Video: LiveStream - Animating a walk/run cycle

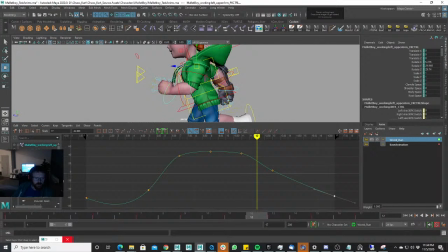(62:58)
And since this arm is kind of swinging a little bit more now, let's just shrink that down just a bit. And not that much.
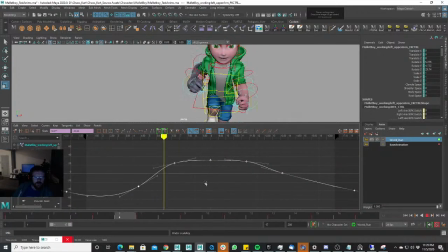(63:19)
Oops.
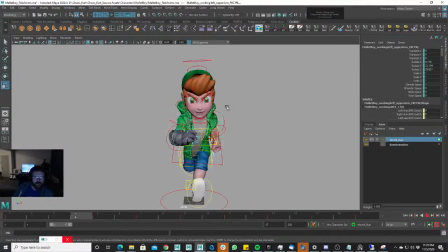(63:24)
Since we want to keep that right arm asymmetrical, right? Stronger, it's more dominant, so we're going to keep it like that. I like the head right now. It's on its side, you know, tilting.
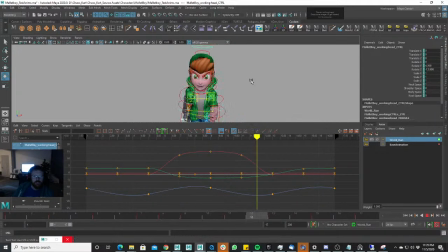(63:39)
When we play the animation, you see it's tilting from side to side. Although I do like that, I just want to see what happens if I play with the curves just a little bit. And give them some overlap, right?
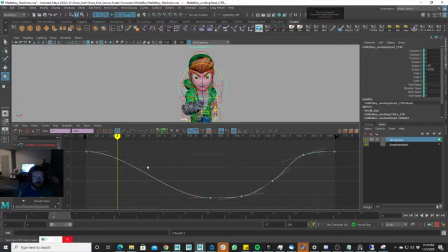(63:55)
We can just go like that and make sure that this is, yeah, that is what we want to control. Still getting the same motion, and we deleted all those keys. In fact, it's much smoother motion.
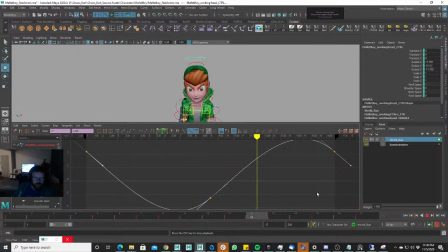(64:11)
Let's see what happens if we give it just a little bit of, I don't like that overlap as much. Maybe I do like this a little bit more.
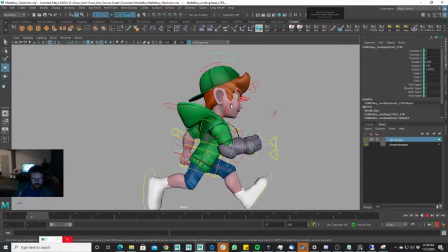(64:25)
Okay.
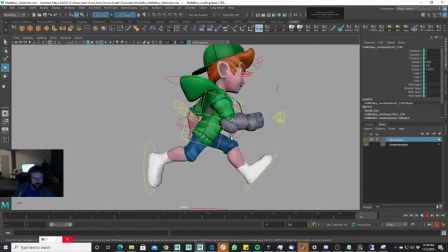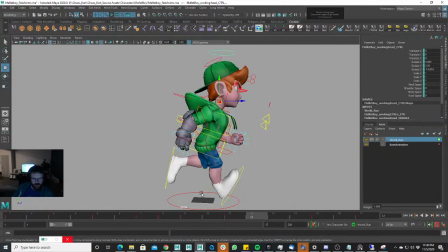I don't like how this foot, when it comes forward, this foot right here, when it comes forward, it starts rotating back like this. I want it to already be
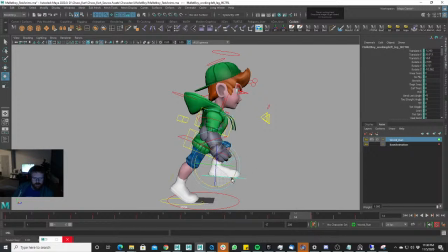rotated like this. So it's rotating downwards instead of upwards.
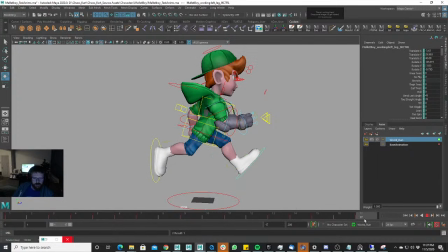(65:05)
Or so that it's already in its upward position here. So he can go to land, right? I don't like how that's coming in like that. Let's pull that out.
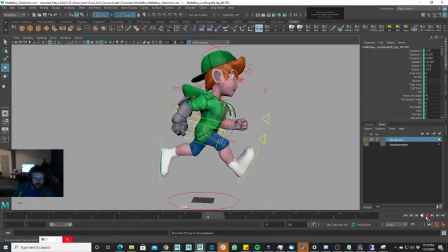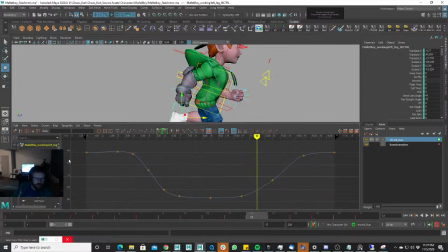(65:29)
go ahead and look at the Z translation on these guys. I just want to experiment here and just go completely blow that out. Okay, yeah, it's not working. When I delete those.